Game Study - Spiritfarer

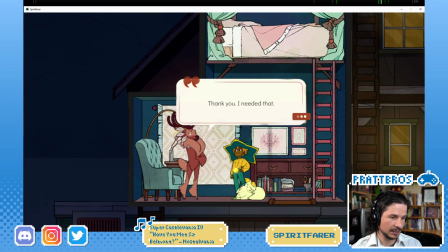[78:14]
And then suddenly the cat, spacing gets much bigger. And then it eases just a little bit right in the end here. Which in this case is not bad because even though it's fallen asleep, it hasn't just totally passed out.
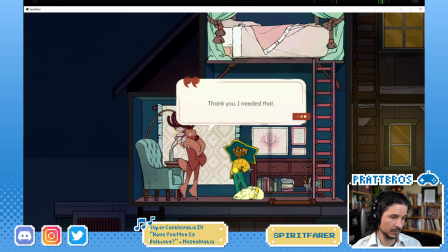[78:32]
So it would be able to catch itself a little bit. They don't have it ease too much though.
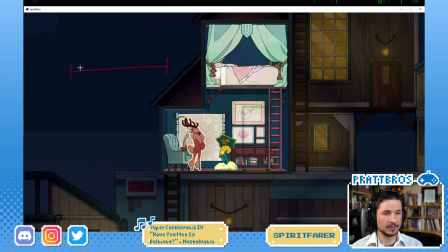[78:40]
It's just a little tiny bit. Basically it's the difference between you ease out, you get faster, really fast, and then doing this where it just kind of really cushions in,
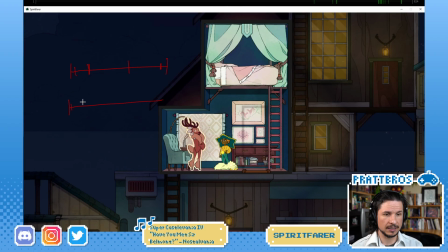[78:53]
and doing this where you ease out really fast, and then so it's really fast here and then just a little slower there.
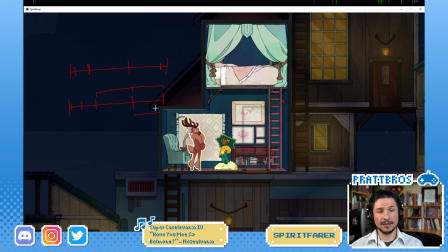[79:07]
That's it. Technically that's still an ease in, but it's not going to be as noticeable as if you do this where it really eases and then comes in there. Or you could also do
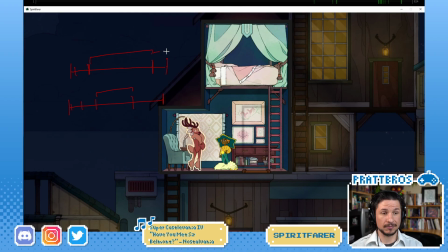[79:24]
this where you really get a big spacing and then that ease is just absolutely, it hits a wall basically. So it's okay. Oh, is it froze? Hello, did it freeze? I'm not sure.
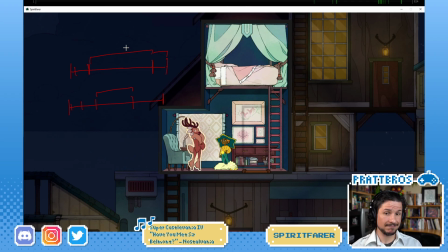[79:43]
My end seems okay, but I'm never sure with my internet, unfortunately.
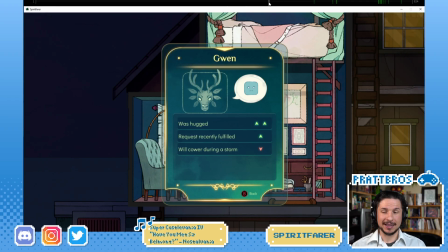[79:52]
It's fine for me. Okay. Whew. So I think with that, I'm gonna actually
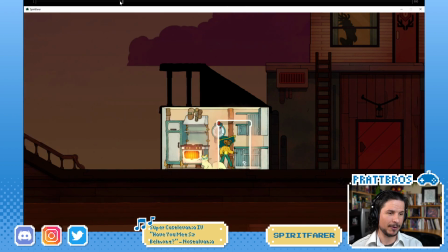[80:00]
have to call it here just because I have to. Oh no, wait. I want to see the oven mitts.
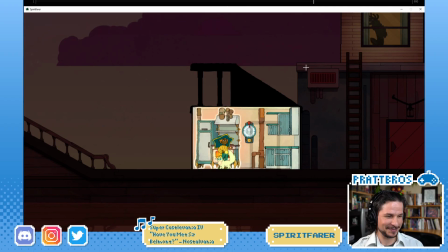[80:07]
I want to see the oven mitts. Curse me and my need to see the animations. Look at that.
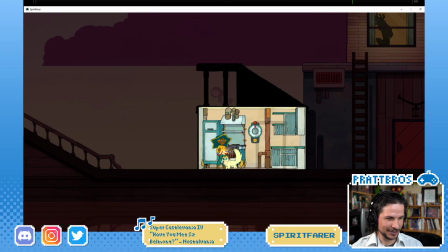[80:17]
Just lifts the hands and then it splits off into two. And just wraps the hand. I love this little eye dart. Right there. Just looking at the oven mitt. And then boop, back to the other one. That's such a nice touch.
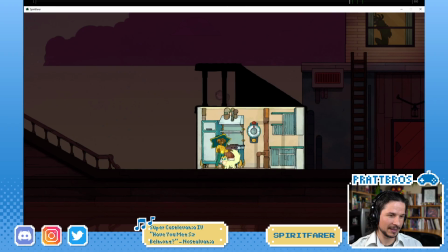[80:35]
And then the blink after they're done. They didn't have to do that, but it really makes the character feel like they're actually reacting to this thing instead of just boom, and then they go in. That little blink before, eye dart, blink.
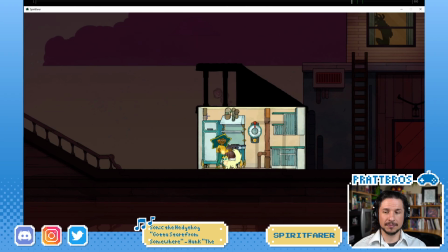[80:55]
And the way you can, I know I've talked about blinks before, but really it's a blink will happen for typically one of three main reasons. There are other reasons, but one of three main ones.
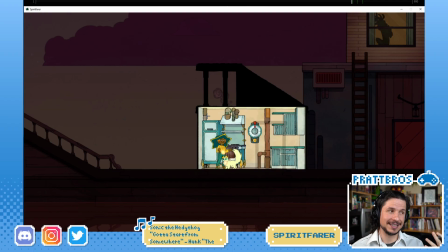[81:11]
One, it's just to moisten your eyes, so your eyes are getting dry and you'll blink. That's pretty much it. That's one of the core reasons for blinking, is just making sure our eyes don't dry out. This means that if your character is standing there for a long period of time,
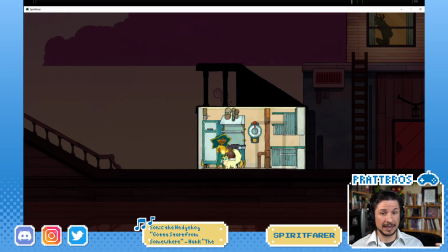[81:28]
maybe it's time to add a blink. And if they're nervous, they'll blink more because their eyes are drying out a little faster. Okay, that's number one. Number two is a eye direction change or a focus change.
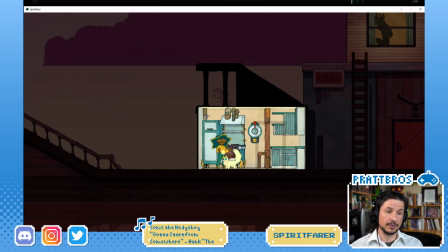[81:43]
So I'm looking in one direction, blink, look at another thing. So it gives the feeling that the character is refocusing. Whenever we do large head motions, we tend to blink, except for extreme cases or extreme focus.
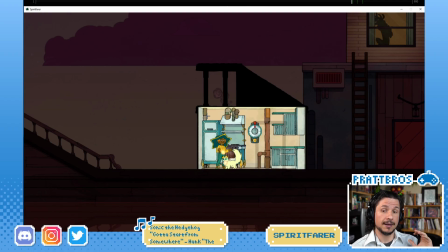[82:00]
If I'm really focused on something, I won't blink. The third reason is a thought change. So something is giving a new thought or a new process on our head, in our head. So you're doing something and, oh, wait, did I forget to do that?
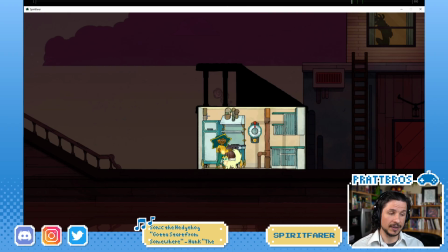[82:19]
Or someone comes up and talks to you and maybe you were focused on something and they go, hello, and you have to blink and go, oh, hi. Because you're now thinking of something else.
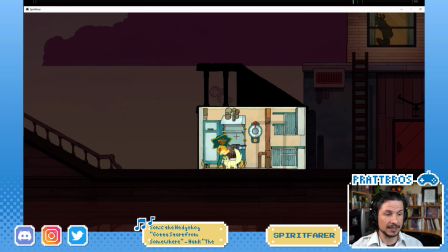[82:31]
In this case, I would say that that first blink right here is a little bit more on that sense of they're doing their thing and then blink, let's get some oven mitts.
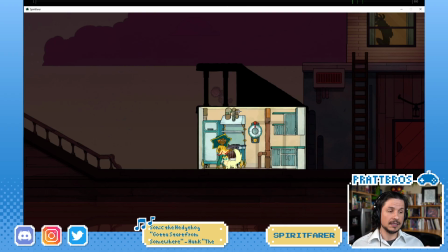[82:45]
So they're changing their thought process of doing whatever. Oven mitts, that's what I need. And then it's 1, 2, blink, I'm ready to go. So it's changing that thought process right through here. And then the blink, yes, I'm good.
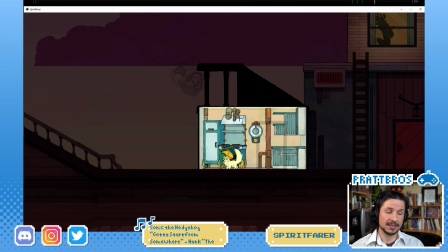[83:05]
So by adding those blinks in there, they are making it so that the character feels alive and that they're thinking and not just doing nothing. So, really well done there.
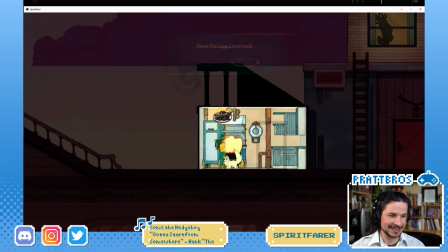[83:21]
And even here, like, look at that. Look at that smear. Oh, so good. And then the overshoot, it goes up and then down and settles into this nice stretch here. I wonder what the cat would look like taking things out of the oven.
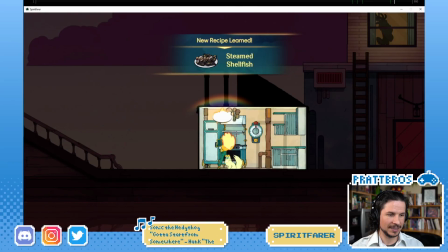[83:41]
And smear down again. That's so cool.